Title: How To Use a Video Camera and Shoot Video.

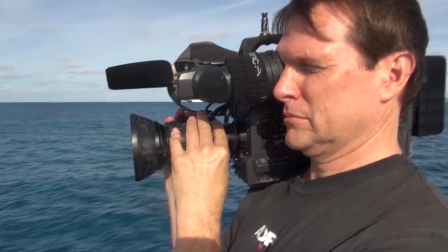[46:02]
Shots like this be used, Robin, in the video that you're working on now for the show?
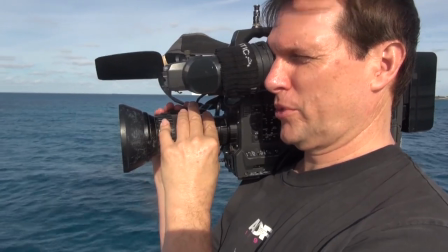[46:07]
Well, I think she's going to mention the fact that we stopped off in the Bahamas and whatever the name of this island is.
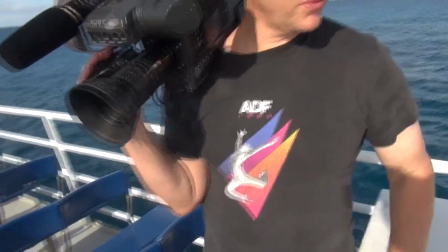[46:12]
I don't even know what I think. I think they were even saying that the cruise line owns the island.
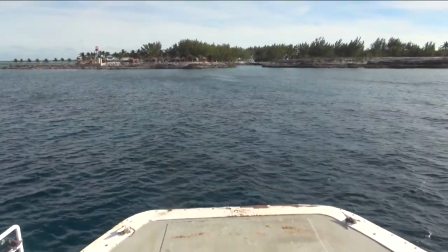[46:17]
Why half a pan on the approach?
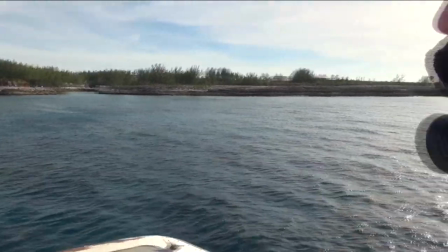[46:23]
Because I'm not really interested in what's over here. It's boring. This is more scenic.
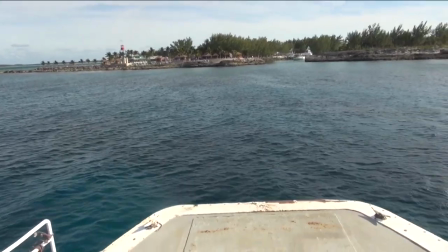[46:27]
You got the huts, you got the tower. And then we'll get another shot of this boat. We'll pull back from this boat as it comes out that channel.
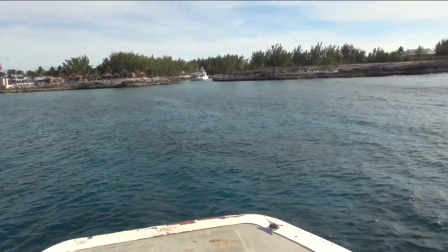[46:34]
This will be a nice shot. Pull wide just on this right here. Okay, stand by. So I zoom in.
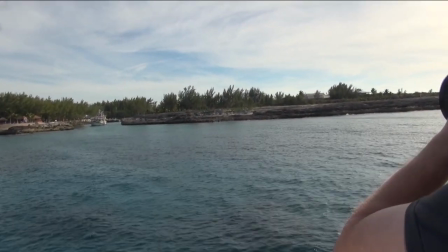[46:41]
I get the focus right. Make sure the iris is right. And